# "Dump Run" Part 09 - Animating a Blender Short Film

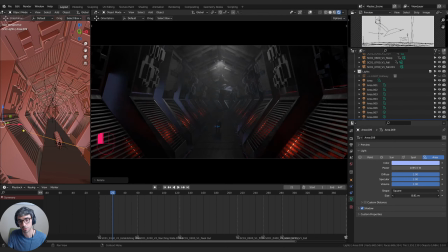36:26 But a lot of that stuff is, you kind of just have to feel your way through it. It's interesting making the size big. Just helps to lift the darker areas a bit. A bit too much though.
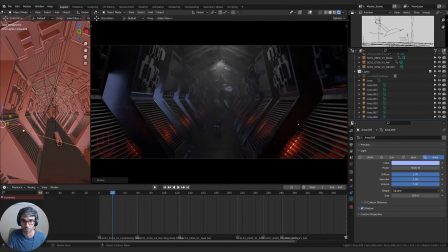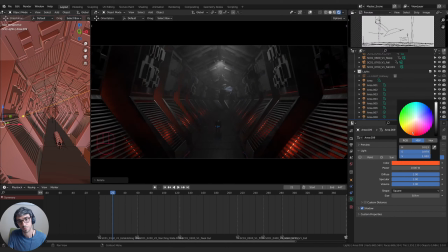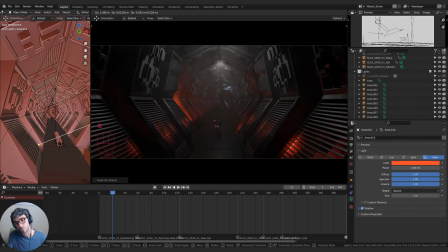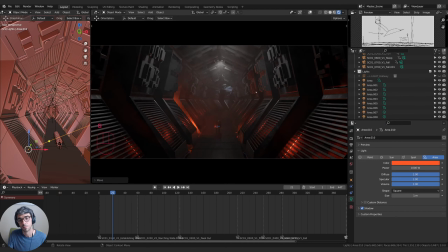This is what I mean. Like you can light a shot really nicely in one, what looks good here.
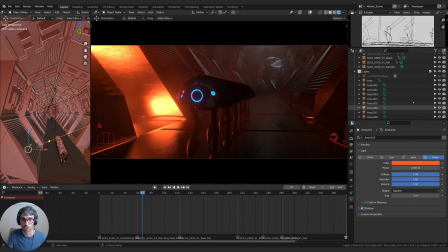37:36 When I get to here, it doesn't. So I want to move this back, you know, but now I'm like changing that other shot. So that's how we're going to break these out as into separate files.
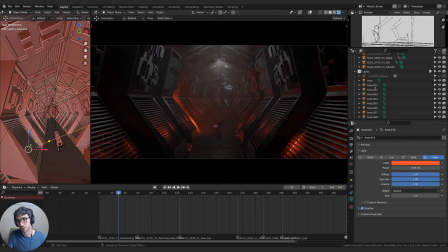37:43 But if we can come up with an overall basic rule set, then that's going to make a big difference.
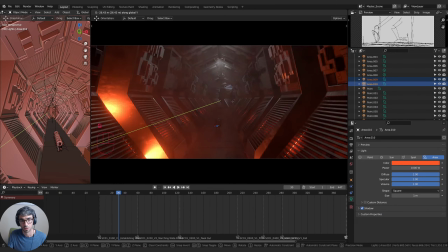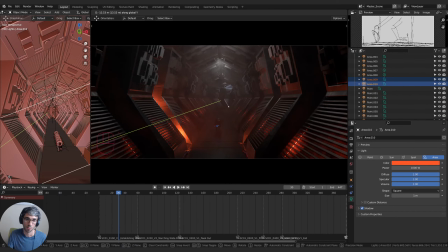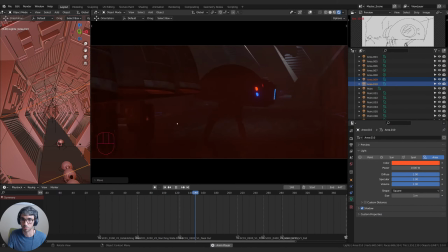38:00 That's kind of nice the way it hits the front of those guys. It is blasting us though.
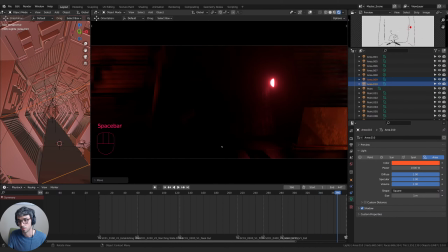Sorry, I missed a lot of chat. Let's see. Oh, Waffle Impact says you're my favorite Blender YouTuber.
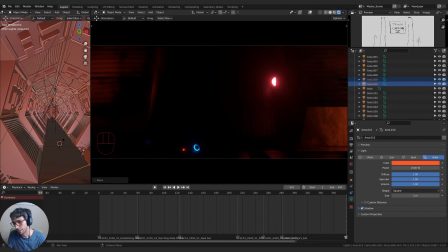38:28 Like literally. Oh, thanks, Waffle. Appreciate it. Unit7 says, sub my brothers. I'm back. Oh, sup. As in like hello. Every time we were to subscribe to the channel, which is a great reminder. If you haven't already, please subscribe to the channel. It'd be great to see that number go up tonight.
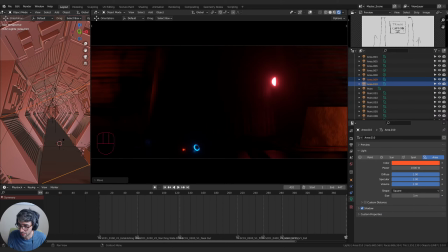38:47 Chris Smith says, I'm making my own animation at the moment, and your videos are providing great inspiration.
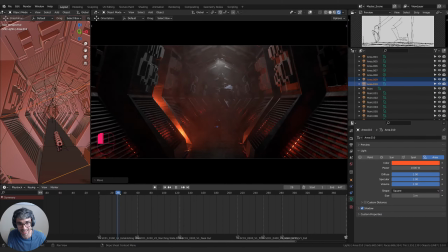38:52 Awesome. That's exactly what I'm hoping to hear.
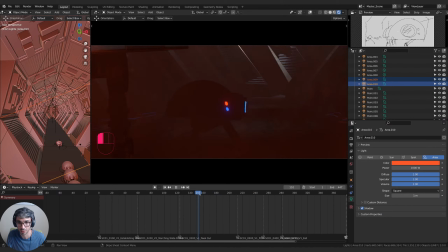38:58 Yeah, so I feel like, see how this light blows out everything here? Like it just doesn't help.
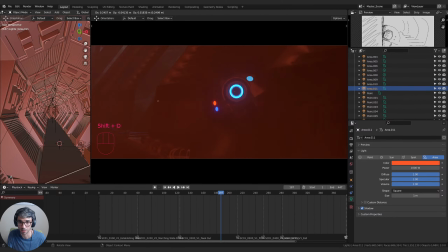39:04 I mean, like we are probably gonna end up with, like if I duplicate this and like bring it over and grab Y, where's it?
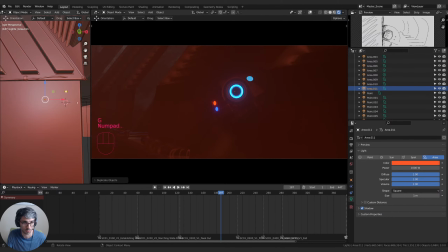39:11 Let's focus on it.
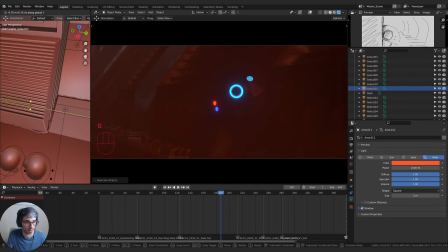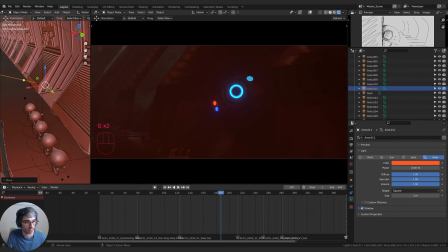39:18 Where's our little dude? Oh, he's back this way.
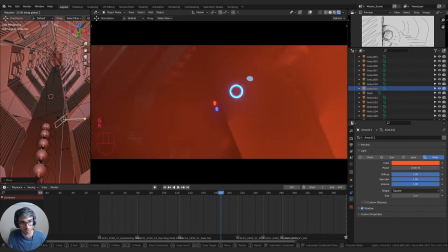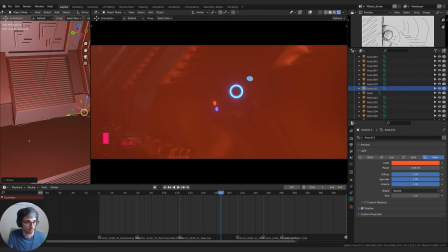39:33 Or it's a tiny view here. Where is he? Oh, he's back further. So just as an example,
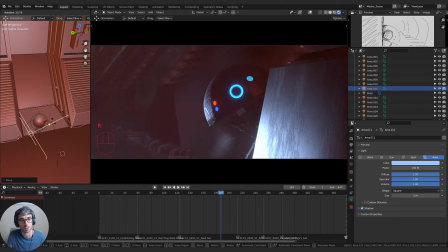39:43 turn this down, maybe make it a bit of a blue color, give him a bit of a rim. I mean,
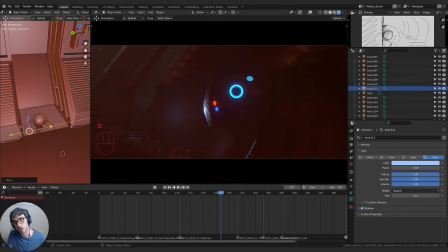39:58 the haze is all right, I guess.
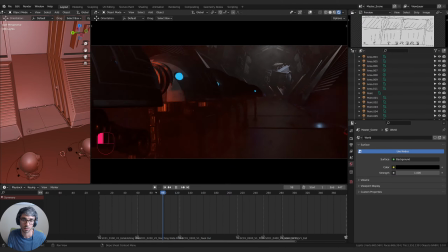40:10 It's either too dense or we've got, or it's just these lights that are blowing things out here.
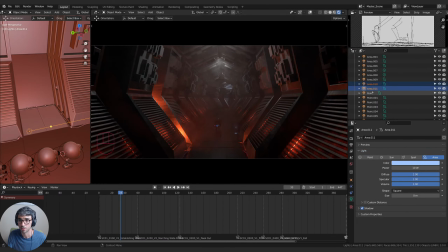40:17 I think it's these up close ones just being a bit too strong. Where are they? This one.